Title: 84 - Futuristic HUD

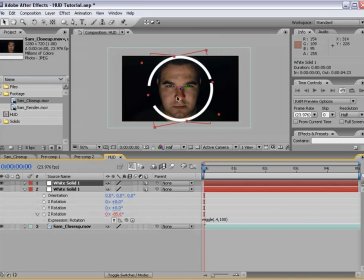(4:07)
Now let's select the layer, choose Edit, Duplicate, and now we have a copy that also is random. And for the second copy, we're going to scale it down. So I'm going to hit S, bring the scale down, and maybe make another copy, Control D,
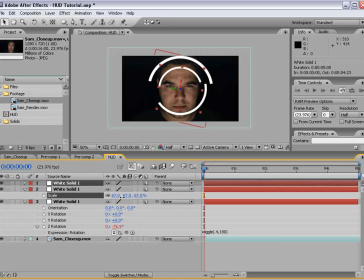(4:23)
and maybe bring the scale down of that, and maybe the opacity down. So the idea is just to kind of create a lot of random, you know, movement and things happening.
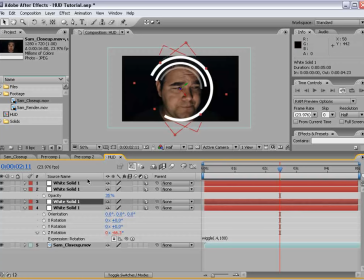(4:34)
Now we can make another copy, and we can go into the mask, hit MM,
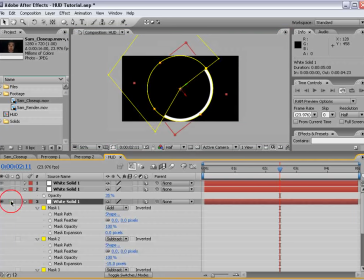(4:39)
and maybe we can solo it, and maybe just change what it looks like. So instead of a large circle, maybe we can just make it a smaller portion like that, and then scale it up,
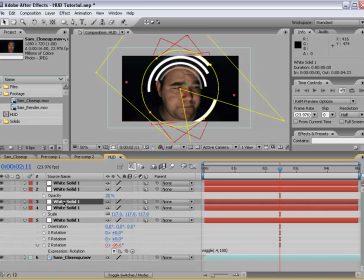(4:53)
and hit Control D. And so now we have a couple copies of that. So, you know, we're just kind of creating something that looks important, even though it's not really.
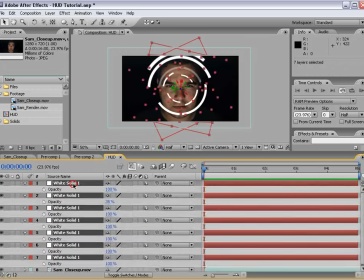(5:04)
Now, we'll probably play around with the scale and the opacity, maybe lower the opacity of some of these.
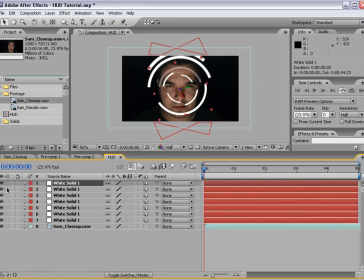(5:11)
And, you know, that looks good. Let's go ahead and take one more of these and duplicate it.
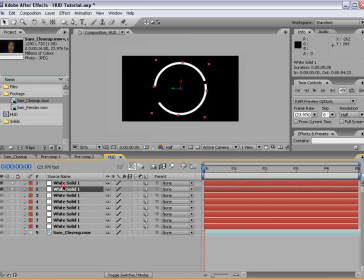(5:18)
And we'll go into the mask. And we'll just make it a very short piece. So,
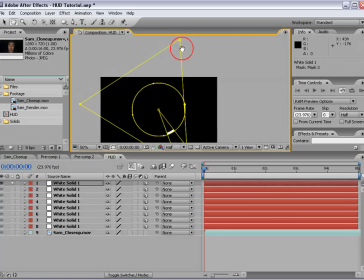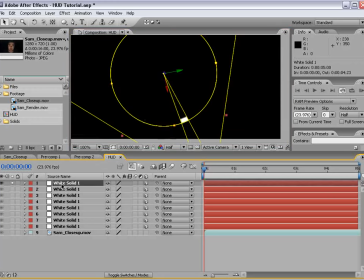(5:34)
something like that. And then we'll hit M. And the second mask, we're going to hit MM,
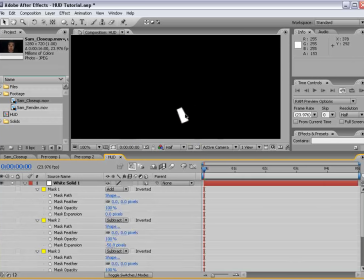(5:41)
bring the expansion even more, which creates sort of a long little piece there.
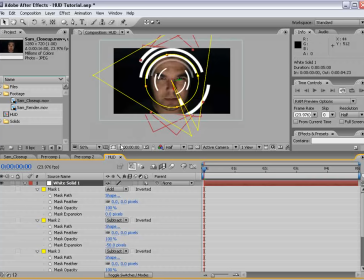(5:48)
And we'll scale this up maybe.
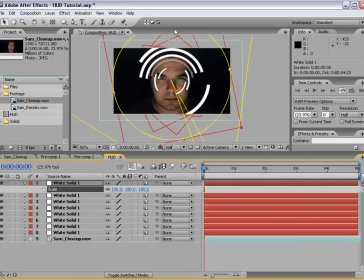(5:53)
Now, it's out of the bounds of our design here, but that's okay for right now. And we'll just duplicate this a couple times.
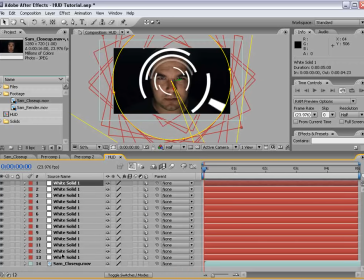(6:02)
And everything sort of changes. What I'll do is create a camera here.
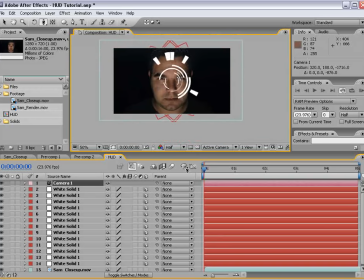(6:10)
And then back the camera out. So we can kind of see what's going on.
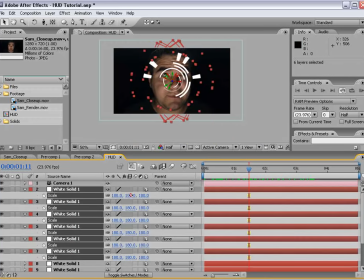(6:17)
So these little things we made, you know, we can probably scale them down, maybe add a few into the interior part. T, lower the opacity. Control D, and then scale those ones back up.
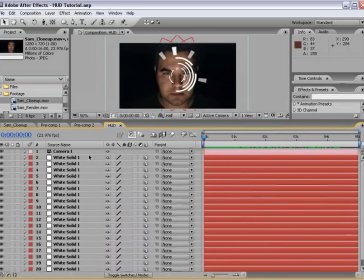(6:35)
Right now we've created this design, and what I want to do is pre-comp it all into a separate comp.
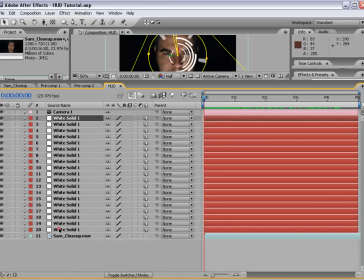(6:42)
So we'll select the top layer, hold down shift, grab the bottom layer and choose
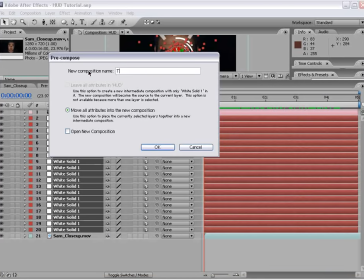(6:49)
pre-compose, move all attributes, and we'll call this target underscore one.
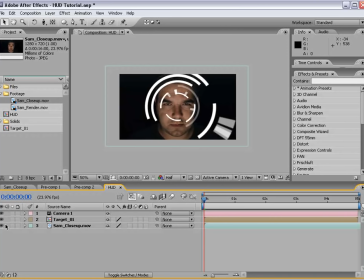(6:57)
So that's the target. Now I'm going to shut that off and we'll come back to that.
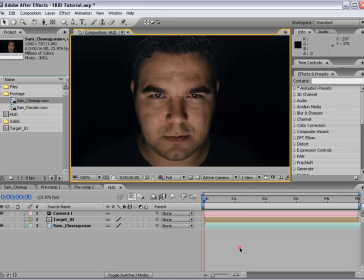(7:02)
And the next thing I want to create is a grid, you know, sort of like a positional grid,
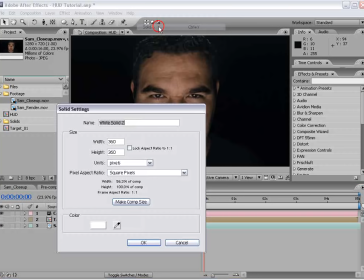(7:08)
and we're going to do that with a new solid, and this one will be comp size,
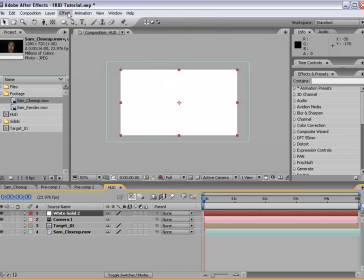(7:13)
and choose OK. Then we'll choose Effect, Generate Grid.
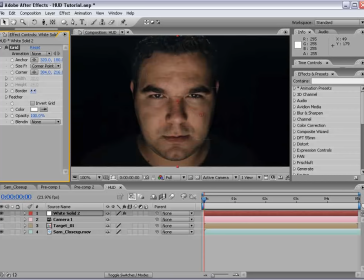(7:20)
And this looks pretty good here. We'll go ahead, we'll size the grid down to maybe 2.5.
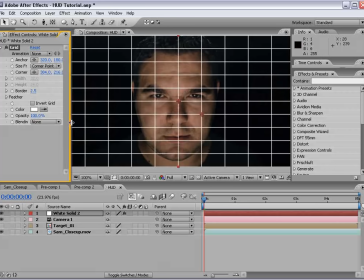(7:27)
Now, to make this grid look a little bit more technical, we're going to duplicate the grid,
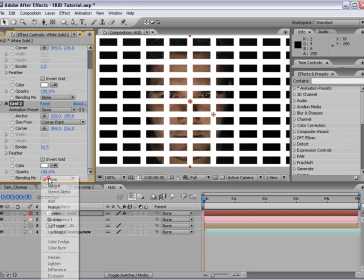(7:32)
bring the border up so it's kind of thick, and then change the blending mode to Stencil Alpha.
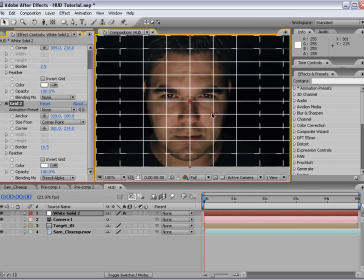(7:39)
And then if we change the second point of the grid, it's going to kind of create a different look. And that looks pretty cool. And the idea behind this is just so you're not looking at a plain grid, but rather one that has some markings on it. And we'll go ahead and hit return and type grid. So we'll make it 3D.
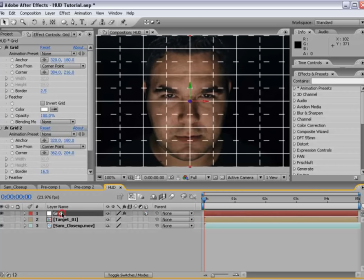(7:58)
Now we'll delete the camera because we don't need it right now. And we'll take the grid, the rotate tool, and we'll rotate it down. And we'll move it down kind of a lower area here.
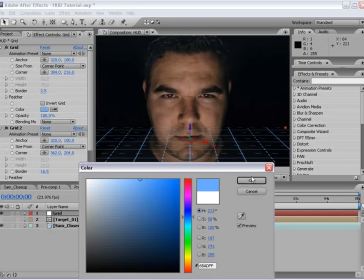(8:09)
We can change the color of the grid maybe to a light blue, and maybe the transfer mode to add.